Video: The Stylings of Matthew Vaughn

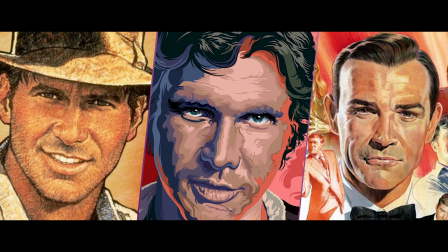4:11 He cites Indiana Jones, Star Wars, and James Bond as his major cinematic influences, while also being vocal of his love for Tarantino movies.
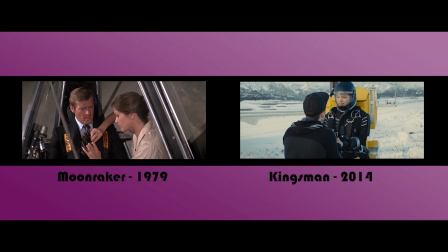4:19 As such, his later films have come to be genre-bending and playful, tipping his hat to past work while also breaking new ground.
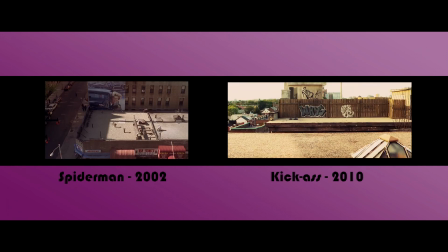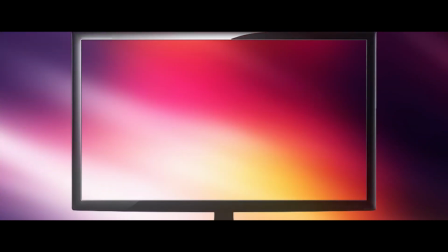4:31 Vaughn expresses his creativity in a lot of ways, but another worth highlighting is the way he integrates CG elements within his films.
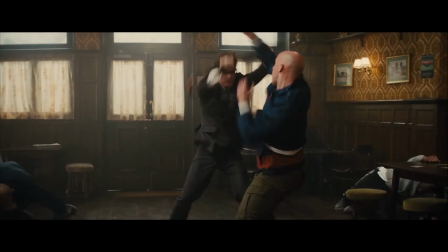4:38 If you remember the Kingsman bar scene, chances are you remember a high-paced fist brawl with some crazy umbrella smacks,
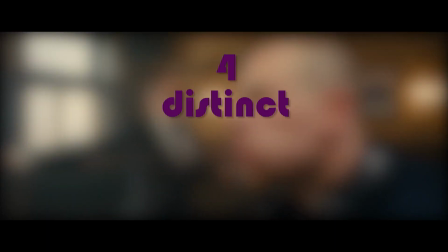4:44 but there are at least 4 distinct CG shots within.
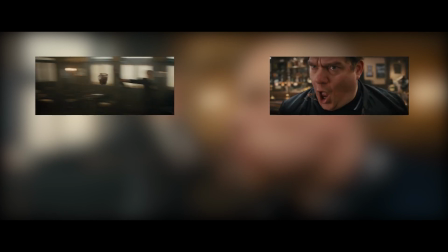4:48 We have the glass flying through the air, the tooth being knocked out, the coil being shot, and of course the umbrella at the end.
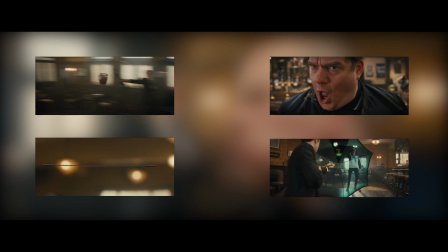4:54 What Vaughn does rather seamlessly is he combines the elements of a hand-to-hand brawl with these moments of fun incredibility.
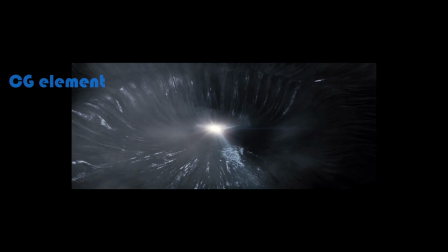5:01 Even his more grand CG shots usually end or start in a real plate or shot.
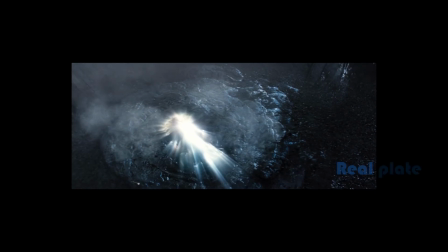5:07 By doing this, he is connecting the fantastical and unreal with something we as the audience can see is tangible. Here's a quote from the man himself. "If you got the money, you can do anything on film these days. Nothing is impossible," which becomes boring to me. I use CG as a prop to the story, not the other way around.
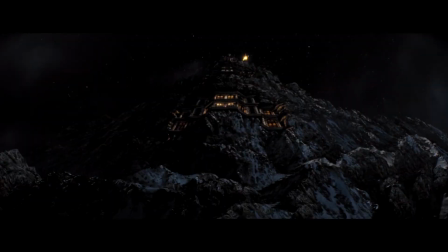5:26 In today's climate, it is refreshing to hear someone recognizing CGI as an important creative tool
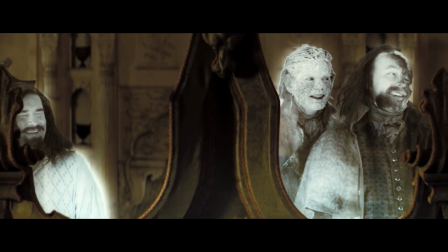5:32 that can add to your story without filling up the entire frame with nonsense.
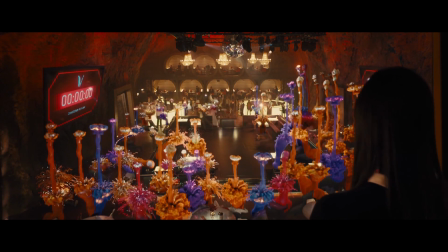5:37 Although sometimes, he himself might push that boundary a little bit.
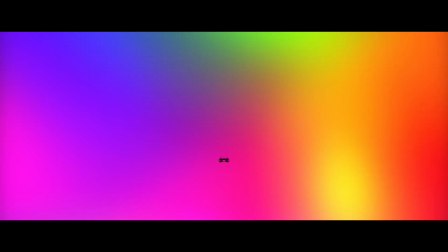5:43 Now last but not least, I want to talk about what the man is actually known for: the action.
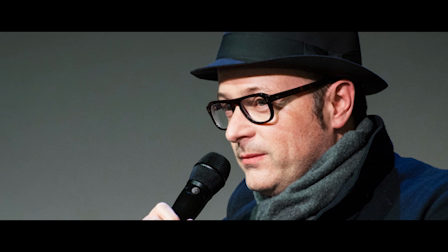5:49 Vaughn is primarily an action director who has dabbled in a lot of different genres: gangster, fantasy, comic book, and spy.
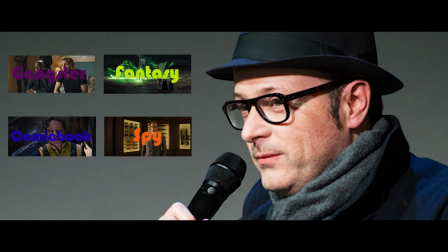5:57 Common for all of them is that they are high-paced and very thrilling.
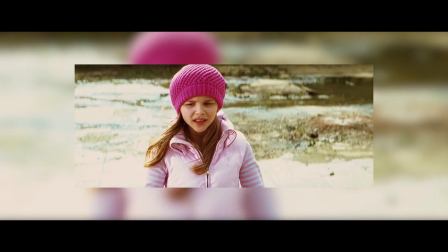6:01 In his later efforts, we see an almost comical contrast to the tone of his movies and the way he depicts violence within them. But when you really break it down, what is it that makes his action sequences so damn engaging?
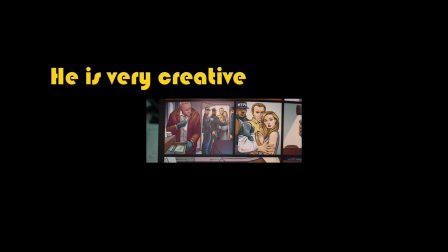6:14 First of all, he is very creative, and he never goes for the easy solution.
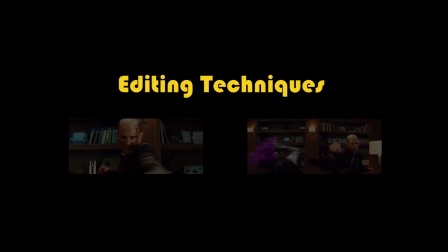6:18 But from a technical standpoint, we can see there's a number of different techniques that his editor, John Harris, utilizes.
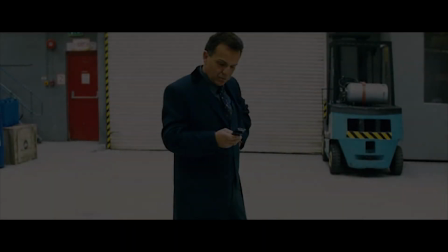6:25 Let's take a look at the warehouse scene from Kick-Ass and break down some of the different elements.
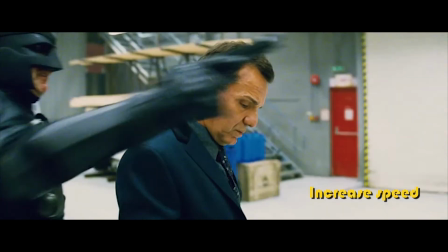6:30 To start the action off, we have the increase of speed. Let's see that again.
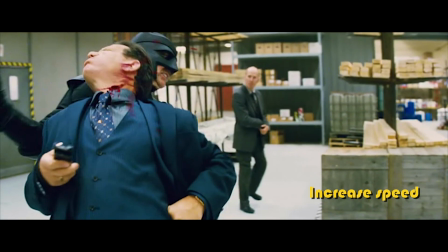6:37 Gnarly.
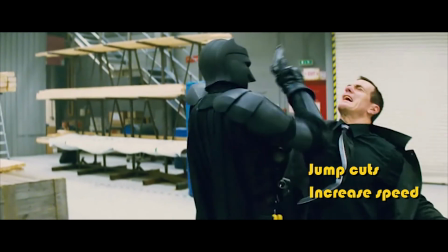6:37 Now this is followed by a series of jump cuts, and then upon impact there is a distinct camera shake that looks more like the frame itself is being affected.
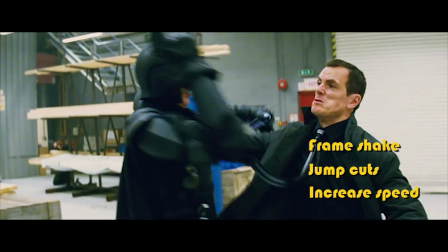6:46 This frame shake adds a lot of wallop to the impact, and the jump cuts add a sense of speed and momentum.
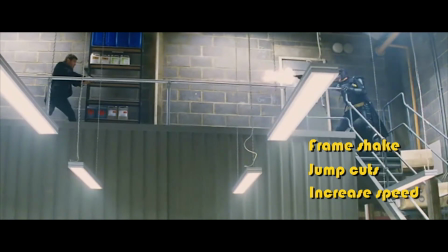6:52 We get a series of these as Nicolas Cage tears up the warehouse, including a nice quick zoom,
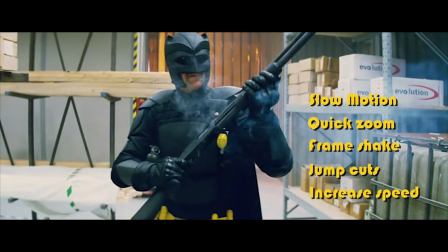6:58 and then right at the end, on the last shot, we get slow motion, which is a nice contrast to how the whole sequence started.
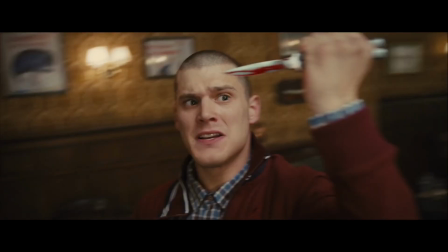7:11 Moving to the bar scene in Kingsman, we see how he's refined this style of high-paced action.
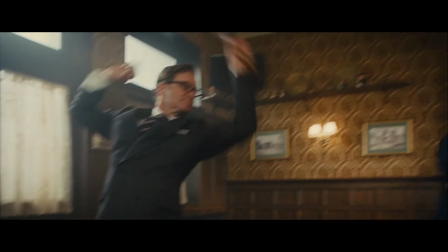7:16 We don't get the obvious jarring jump cuts, but if we go frame by frame, we see that he removes frames before the actual hit.
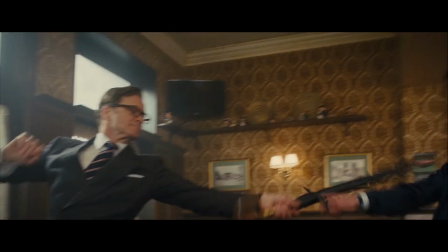7:24 You see it? Right there. This frame removal makes the action seem fast and snappy.
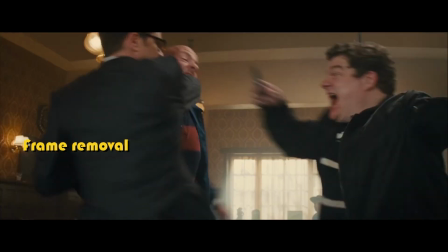7:30 He still moves the camera or shakes the frame upon impact, but in a blink and you'll miss it moment,
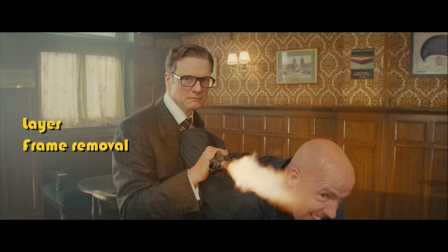7:35 you'll see that he also adds a layer to his entire frame whenever there is a gunshot.
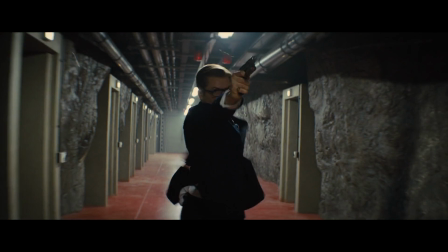7:40 This happens through the entire movie for just a single frame at a time, which is just one of many elements that your eyes rarely notice.
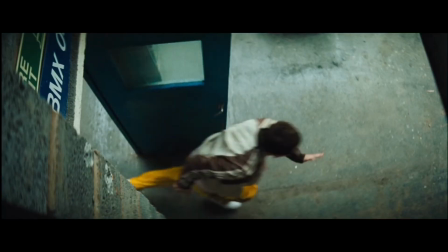7:51 Obviously, these techniques aren't new or entirely unique to Vaughn, but he has been experimenting with them since Layer Cake, and he has gotten increasingly good at it.
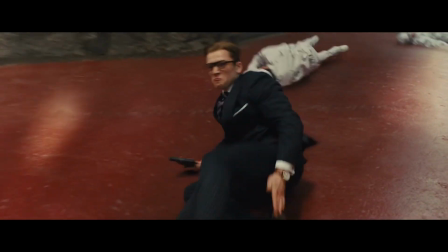8:00 There is a clear focus in the action, and we as the audience rarely get confused as to what's happening despite the fast pacing.
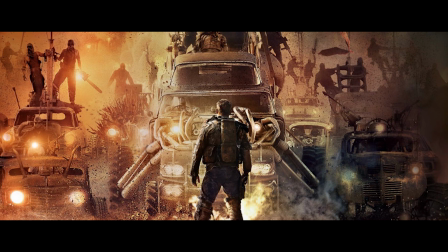8:07 Kinda like Mad Max director George Miller, Vaughn has a great understanding of action, blocking, and eye lines.
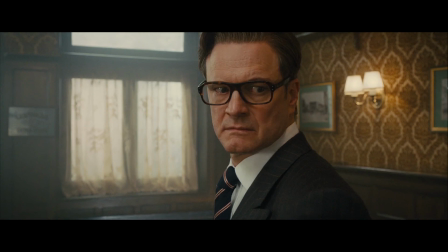8:14 The bar scene comes to an end with a nice little standoff, and notice the movement here.